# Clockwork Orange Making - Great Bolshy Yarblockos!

And Kubrick said, okay, wait a minute. He was rehearsing for days, this sequence, and it just wasn't working.
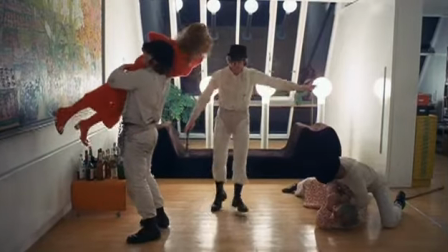[21:04]
And the next minute, I'm hearing... And I went, what are we doing now?
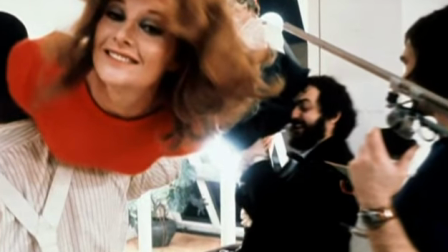[21:12]
Is this a musical? And he starts shooting it. And I said, Stanley, we have to get permission. He goes, well, get onto the studio. I go, no, Stanley, this is a famous song.
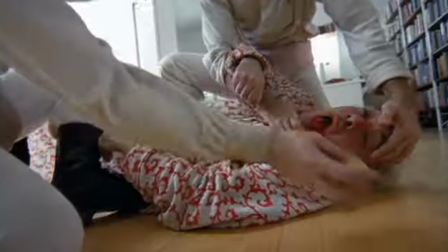[21:22]
You're raping and beating up two people who've done nothing to anybody in their own house to Singing in the Rain.
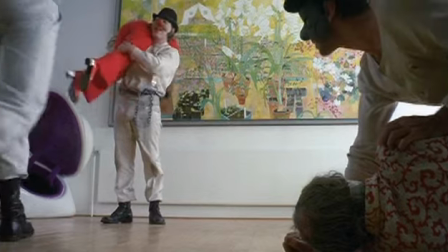[21:31]
He goes, Bernie, just get on with it. It's awesome to see that as a filmmaker,
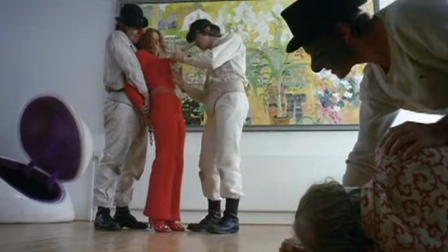[21:37]
to see a beating being inflicted on people while Gene Kelly is singing in the Rain on the soundtrack. It messes up the circuitry of the viewer's mind. It's a key scene in terms of audience complicity.
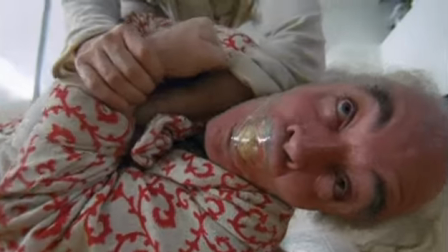[21:55]
The first time I saw the film, I laughed and then was deeply shocked and embarrassed at myself for laughing. You shouldn't, but it is so unexpected. It's one of those things which,
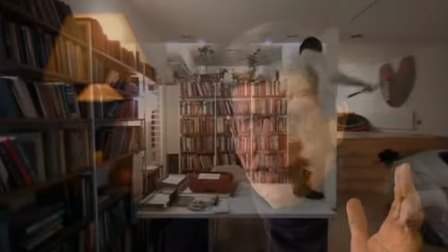[22:09]
having seen Clockwork Orange, you can never see Gene Kelly singing in the Rain again quite the same way. It affects your perception of that. They pull it off. I'm sure Gene Kelly wasn't too happy about it, but...
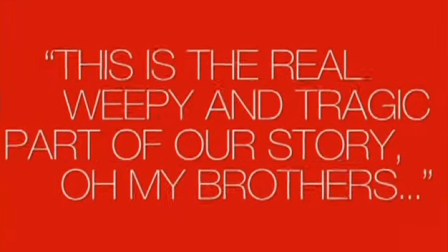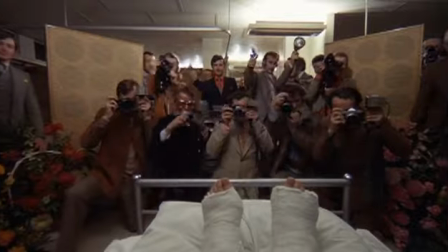[22:33]
There are a lot of legends about the release of Clockwork Orange. There's a lot of legends about the release of all Kubrick's movies, I suppose. It when it came out, it was fairly widely disparaged as being extremely unpleasant.
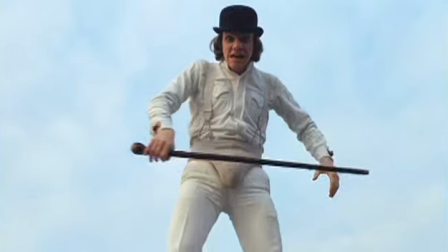[22:52]
Malcolm McDowell's performance is a tour de force. And critics of the film,
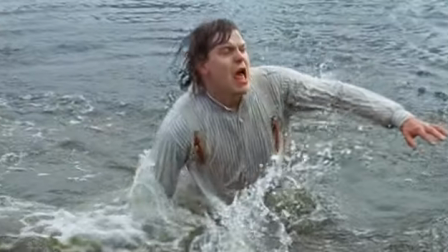[23:00]
those who dislike the film, very much dislike the fact that his performance is so powerful,
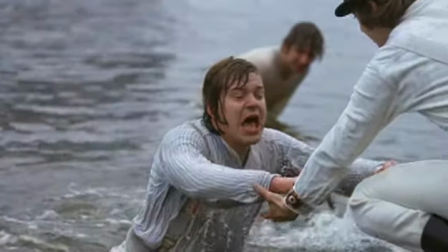[23:06]
because it is engaging, because it does draw in viewers and allow them, maybe despite themselves,
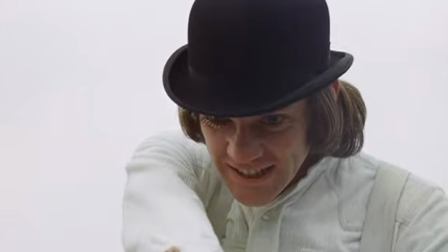[23:15]
despite their own natures, despite their own sense of what's fair or what's moral, they are rooting for him. He's a bad kid. I mean, he does some pretty horrible things. And yeah, we're having fun watching him do it. Kubrick had a couple of bad experiences with, first of all, with screenings of the film,
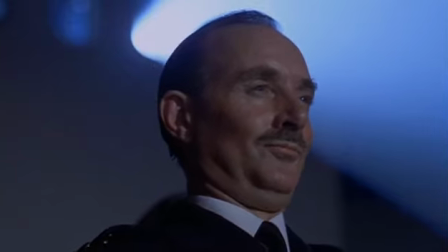[23:34]
with people misunderstanding the, or people enjoying the violence of it.
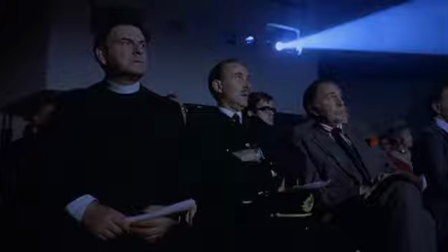[23:39]
They felt that it was sort of giving them a rush.
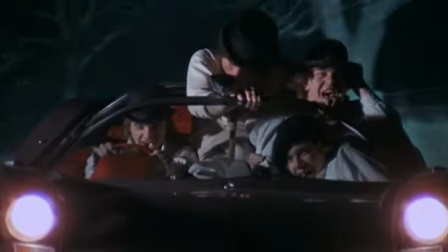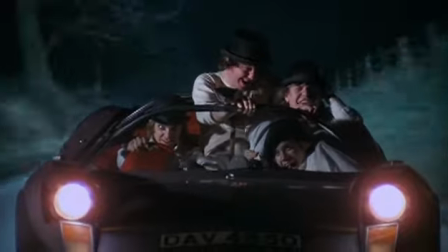[23:48]
And it was seen as being responsible for youth crimes at the time. Every youth crime was blamed on the film of Clockwork Orange. Teenagers, after the film came out, started telling judges, you know, I was influenced by Clockwork Orange, that's why I did it, sir.
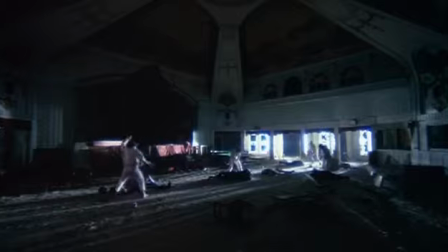[24:03]
A Clockwork Orange made violent youth culture attractive for many young people around the world. I don't think he set out to incite violence, but I know that the film did. There were several incidents in the UK, incidents of ultra-violence. The first was the attack and rape of a Dutch girl holidaying in Lancashire.
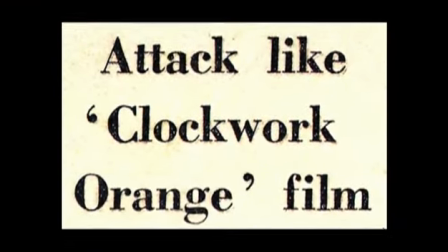[24:27]
The gang of youths who attacked her actually chanted Singing in the Rain while the attack occurred. There's a clear link to the film.
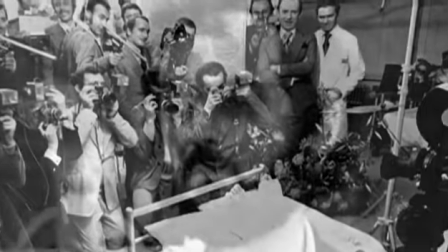I'm quite sure that Stanley was terribly, terribly, terribly hurt by the reaction to Clockwork Orange and felt that it was completely misunderstood. That got too close to home for him when they started blaming him on Clockwork Orange for violence in the country.